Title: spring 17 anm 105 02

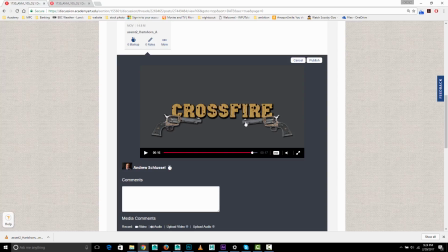(45:53)
So it jerks back very quickly in literally 1 or 2 frames, but then it could settle back into position, let's say over 5, 6, 7, those kind of frames to go back into position. So the yeah, one last time.
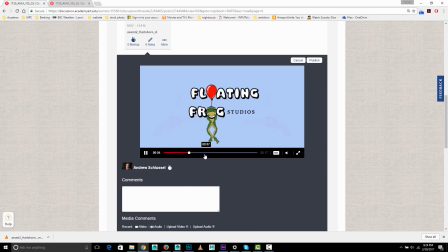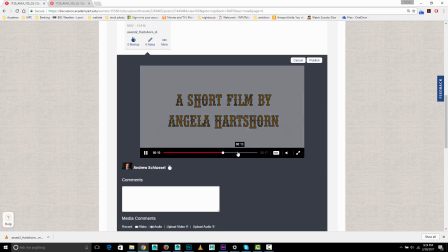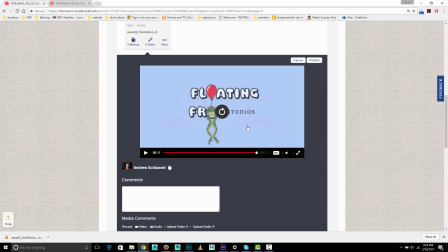(46:20)
Recoil much faster, but the way it settles back forward is fine. And the recoil right now, it looks like it's just rotating, but it could rotate and also translate its position back a little bit as well.
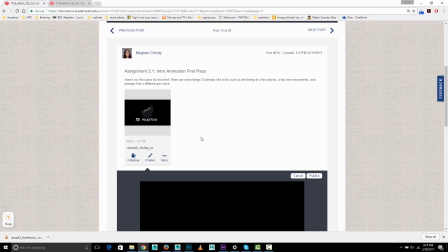(46:37)
We've got Megan up.
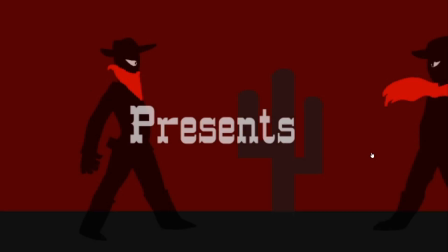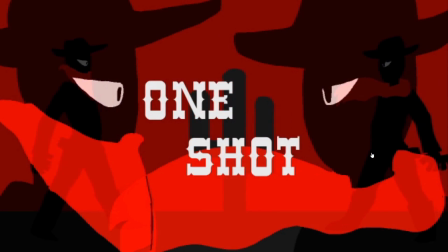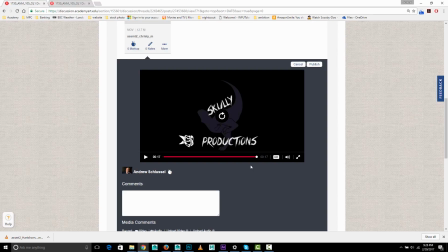(46:56)
Okay. Oh, I'm sorry, I didn't have the audio on. Let's watch that again with the audio.
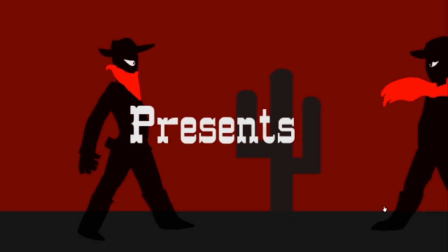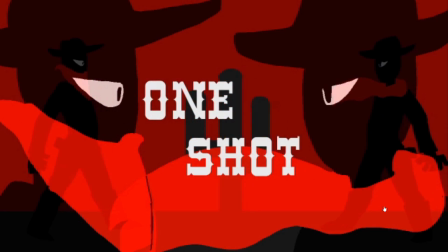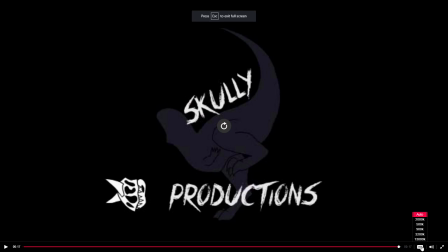(47:22)
All right, so let's take a look through this.
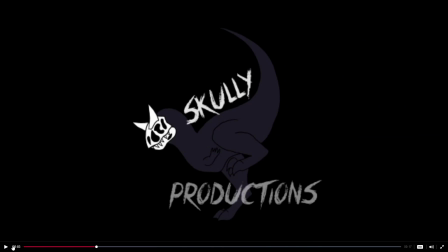(47:31)
So I think that yeah, the movement in is sort of tricky because I feel like if we're moving in this character, we would tend to want it to
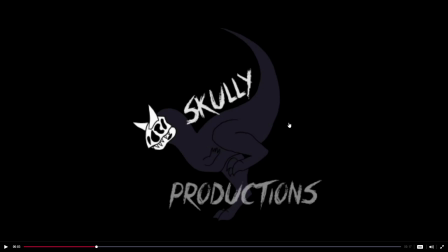be actually fully animated, which I'm not suggesting you do for this class, but and I think that this drawing, while it's got some good basic shapes, it leaves some to be desired.
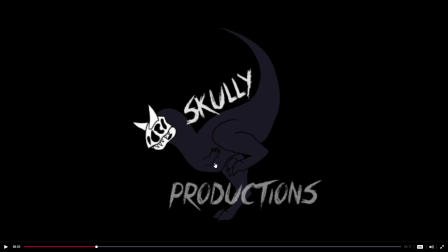(48:05)
Like this arm is kind of lacking some definition. The fingers look sort of, the claws or whatever look very rushed. There's no kind of joints there or anything. So, I mean, I would almost just remove that entirely unless you want to kind of do a nicer, more natural looking arm there.
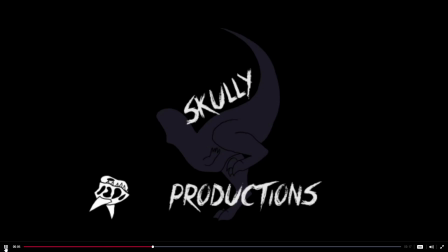(48:25)
Um, the the skull fall animation is decent as far as the speed and the bounce. However, I would tend to suggest it come to a rest in a way that it feels like it's resting on the ground.
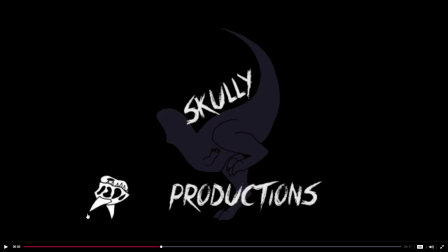(48:42)
So, for example, maybe those 2 points are kind of resting on, I know there's no line here, but imagine there'd be a horizontal line there and that they're sort of touching the same line, or some part of it look like it's come to rest on the ground might be better.
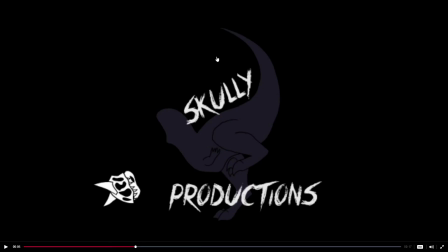(49:00)
And as I mentioned before in a couple posts, turning on motion blur will smooth some of this stuff out.
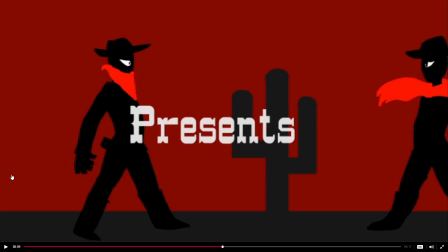(49:11)
So the look of the characters is real cartoony here, which is okay. It's kind of an interesting, consistent style, but you might try moving the text around a little bit because you've got the presents
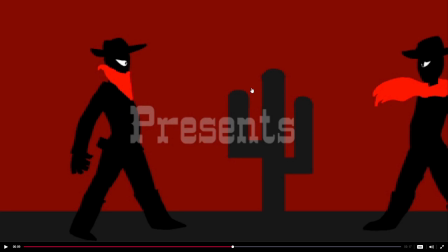(49:29)
right over this cactus and overlapping these shapes, but you could do a presents up here, or you could move the cactus and kind of just move it out of the way so it's not overlapping all these other lines.
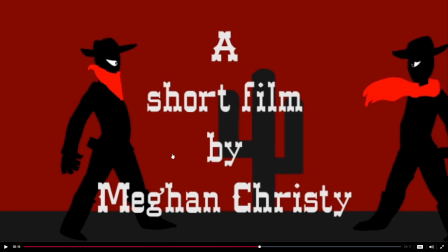(49:47)
And then with this text, you know, S is going to be capital, F is going to be capital, by can be lowercase as you have it.